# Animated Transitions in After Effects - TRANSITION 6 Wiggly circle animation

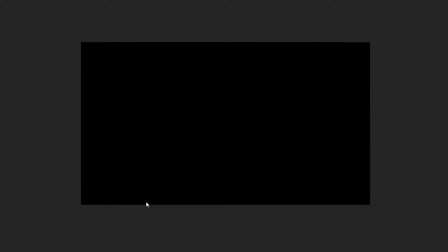Hello and welcome in this tutorial where we will prepare this kinda rounded SED eye-popping transition to reveal our videos.
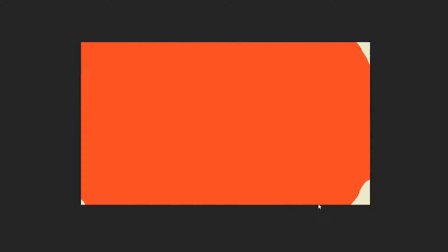It will be simple but it will teach you really cool tricks in After Effects.
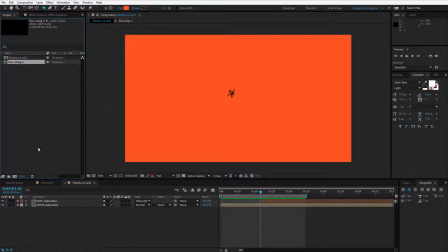To get us going I'll go to the project panel and I click on a new composition.
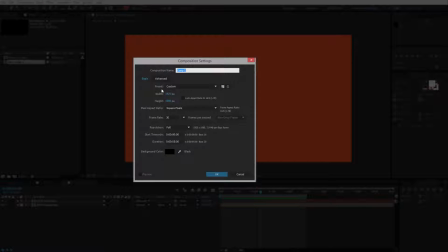I'll create a full HD composition, 30 frames and in the duration I'll select 3 and a dot because 3 seconds will be enough for our animation.
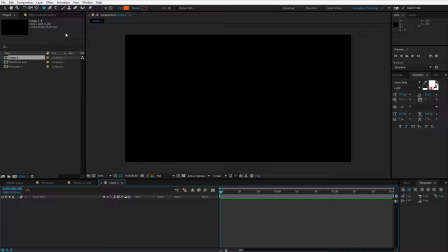This animation will be made of a poly star so in the rectangle tools panel click and hold and select the star tool. Go in the middle of the screen, maybe hold the shift key and create a star like that.
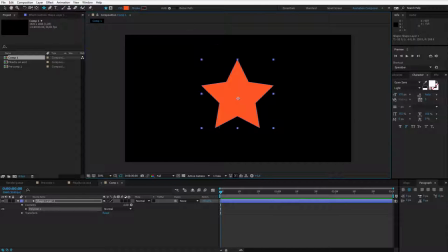Don't mind the colors just yet, we can change them later, we will work with the shape now. Once you have this shape prepared, please open it up, go to contents, poly star and we will work with the poly star path. In the poly star path we will work both with the inner and the outer radius.
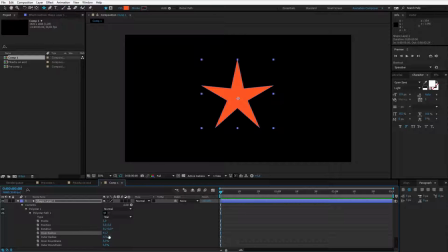The inner radius changes this one and the outer radius makes it bigger on the corners. So, at the beginning, you want to start out with 0, 0 and 0 in the size, because this animation will go from the middle and it will slowly reveal to the entire screen.
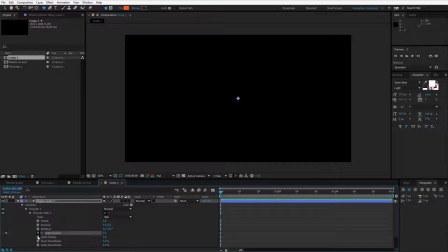I'll place keyframes here. Then, with the page down key, I'll go like 6 or 7 frames forward and I'll slowly start to tinker here. At first, I make the outer radius bigger and a bit of the inner radius.
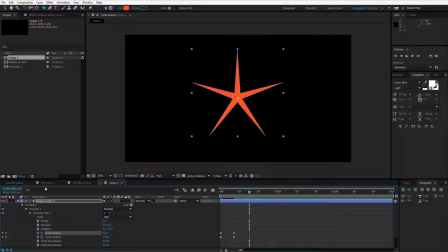I go a few frames forward, like to 15 frames or 14 frames,
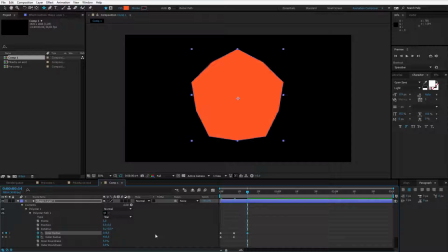and now I work with the inner radius and the outer radius just a tiny bit bigger.
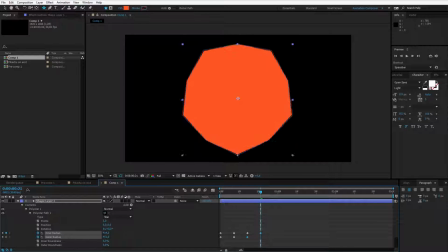I go a few frames forward. I repeat the steps. You can do this the way you like.
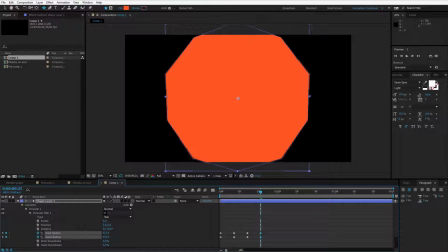You can tinker out with both these values until you cover the entire screen.
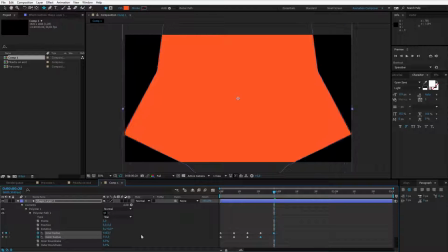Okay, I think we should stop here, so boom, boom, the entire screen is covered.
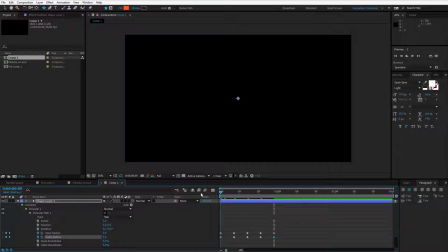But this is a really boring animation. This animation would look like that.
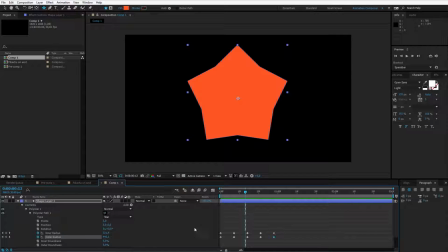Well, a simple, simple transition, but we can make it more fancy because we are using shape layers. By having this polystar pad one selected, click on add, and let's add wiggle pads.
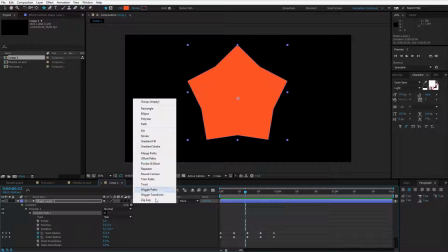These are effects here we can use, and this time we'll use wiggle pads.
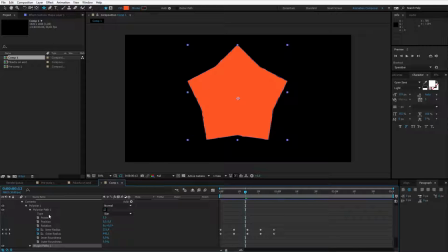Wiggle pads appears just under it, so it will influence the layer above it. I'll open up the wiggle pads and of course we need to tinker with the size, you see already something is happening. Let's maybe make the size to 180.
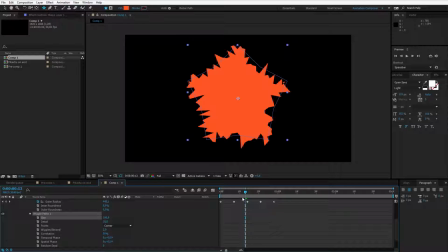We could of course keyframe it to at first be 0 then be 180 but this time I'll go with 180 and with less detail because the more detail the bigger the effect here but I want like maybe four or five here, 4.3 it's okay and it looks like that.
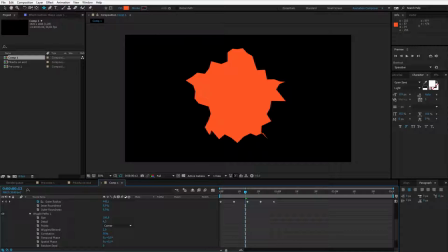The last thing I want to change is the points because I wanted it to be more like an acid liquefied that's why I select smooth
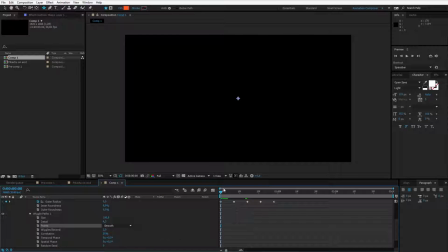and this is the animation we have. Let's preview it. Well here is a bit too intense so I lower down the size so it's not so crazy.
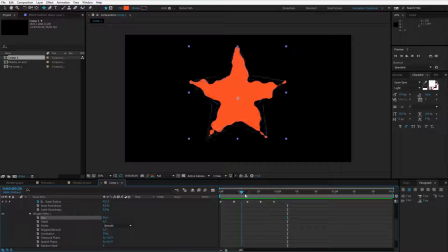Okay and this is the animation we are achieving.
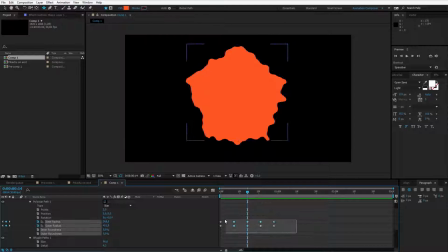To make it a bit less boring, once again, select all keyframes you produced here in the polystar pad,
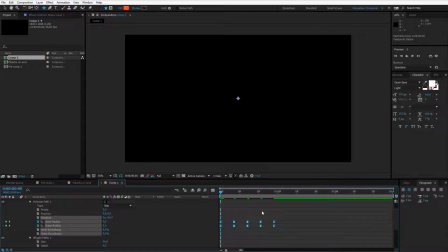right click, keyframe assistant and easy ease them. Now is the moment where you need to evaluate if the animation is good enough. Let's preview it. Well, maybe here it's a bit too fast, here it's a bit too slow.
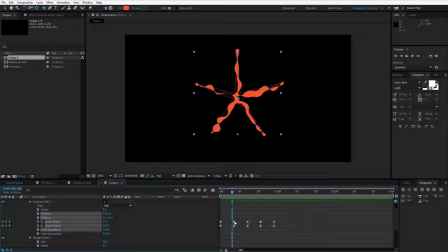I can take all keyframes, I can shift them around. For example, those keyframes, I'll place them a bit forward so they don't appear as quick. Okay, this goes a bit slower. Well, I think this first value could be adjusted a bit.
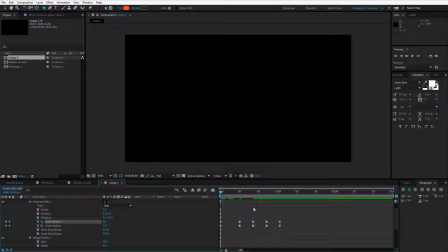This really depends on how do I want this to look. Let's assume that I'm finished with this animation.